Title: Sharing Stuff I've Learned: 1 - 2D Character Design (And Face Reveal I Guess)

I decided to take the silhouette idea and apply the logo silhouette to the character design.
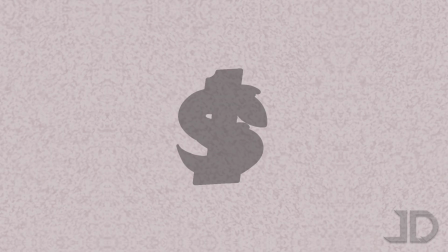255s
If you notice in certain poses that Jackson 1 Skinks has,
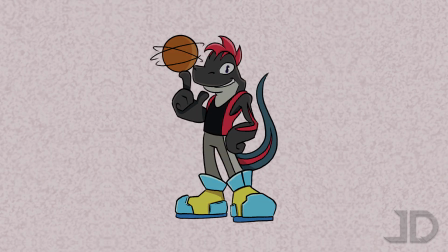260s
where he's kind of in a neutral pose or he's standing, he looks like a 1.
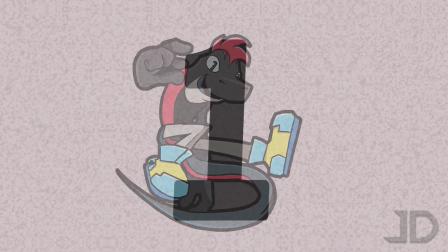265s
And if he has a certain action pose about him,
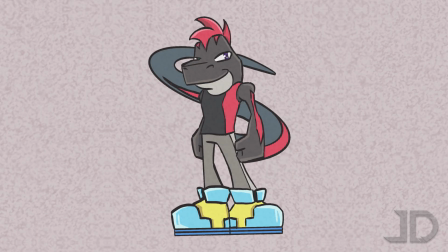269s
he's shaped like an S. Or his tail in the back is shaped like an S, while he standing in the front looks like a 1.
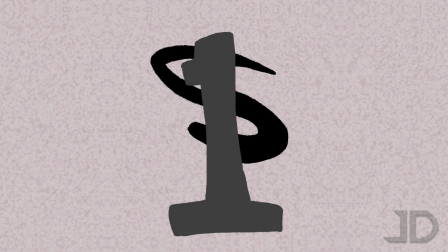277s
A prime example of that silhouette idea. Looks just like the logo.
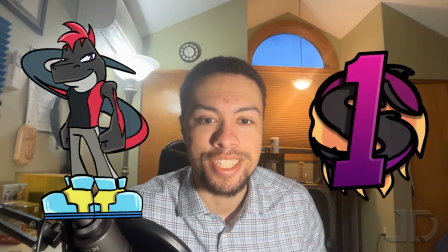283s
Subconscious shape language stuck in your head. All right, next is shape composition. So when I design a character, I looked into several different books all about different character designs and different shape languages. And some of the key things that I found are specifically with circles, squares, and triangles. With circles tend to be associated with more rounded, cuter characters. Squares tend to be associated with more tougher, rugged characters. And triangles are typically more associated with action, edgy, action-oriented characters. And so I decided to take a little bit of a mix of the first and the last, but mainly the last for this character because I just love drawing him in different action poses and everything.
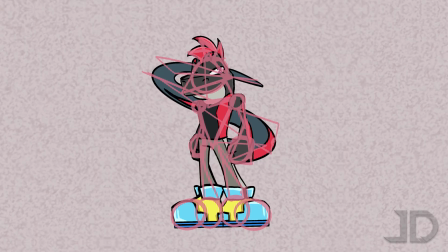335s
So yeah, I decided to make this character feel very
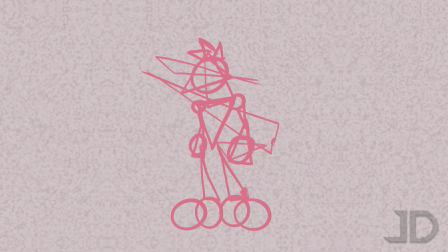341s
action-oriented and also keep in mind the smaller aesthetic because he is a mascot.
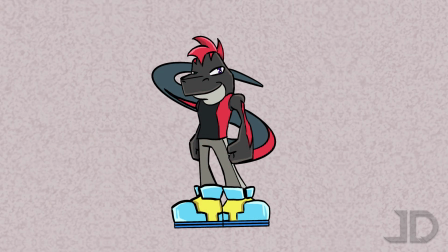347s
He is supposed to be appealing in design. He's supposed to be, for lack of a better term, simple too. All right. So we talked about shape language. Next is perspective. And perspective can be broken down into 3 different cores as opposed to shape language, which was broken down into 2. Perspective can be broken down to 3D model or 3D modeling of some kind, design sheet, and action. So with that first one, 3D model, you're thinking, this is 2D character design. So why do we want to make a 3D model? Well, you're going to be drawing this character a lot in different perspectives, hypothetically.
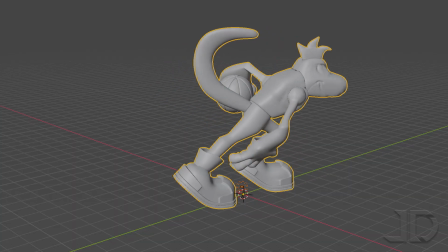389s
So you would want to make sure that you understand how your character looks in multiple different perspectives and angles. And I know for me, I typically, what I like to do now at least,
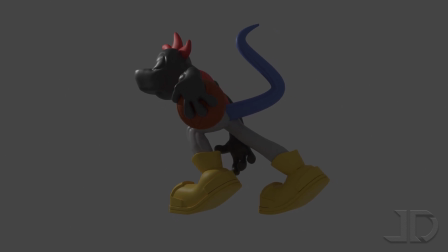401s
is I like to make 3D models of all of my characters, as you've likely seen too on my website if you check that out.
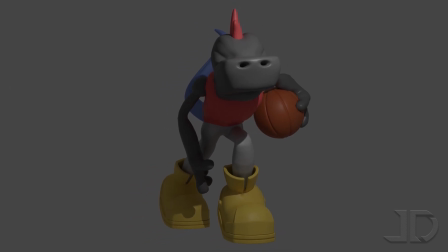409s
And what I do is I see the different angles, see what he might look like in this angle or whatever. And also too, if I could help it, I go through different iterations of the design.
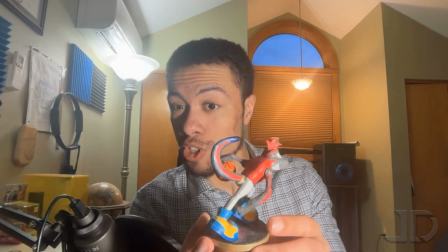423s
We can see this is the early 2019 version of, 2020 version of this character.
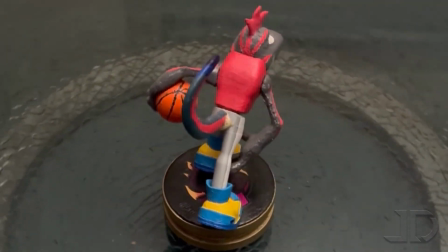429s
It's a little bit more boxy. But either way, it was coming along.
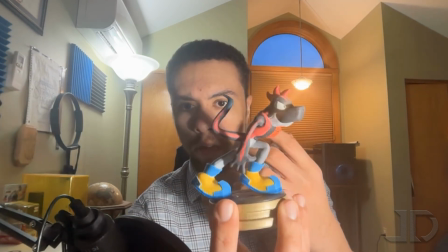437s
And then I came up with this character a little bit. You get the shape language there.
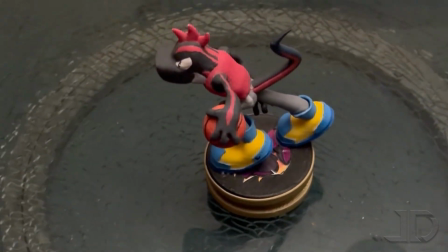443s
Cute, mascotable, big, rounded shoes, but at the same time,
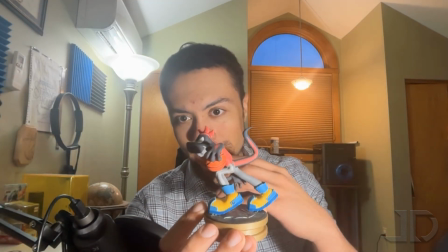450s
the triangular, edgy, like action-oriented character that you see here.
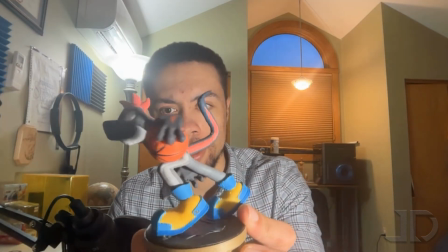456s
And the aesthetic looks a little bit smoother.
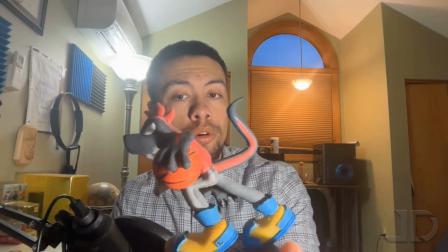459s
But the point is, I could see this character in every angle with an action pose and then draw something based on that.
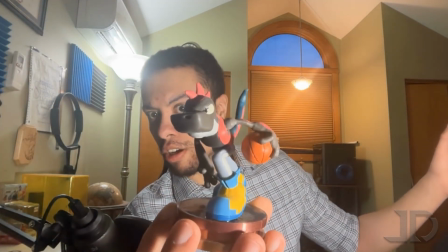468s
Here is the final outcome, the most recent model that I made,
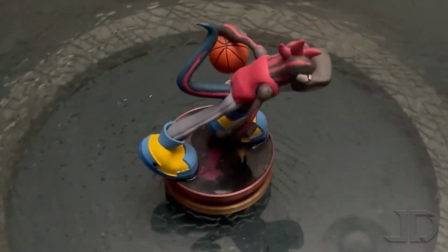473s
the 2025 version, and actually copies of this are available on my website if you are interested.
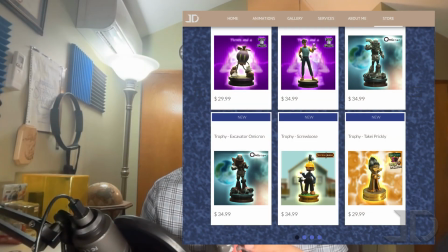479s
Shameless plug here.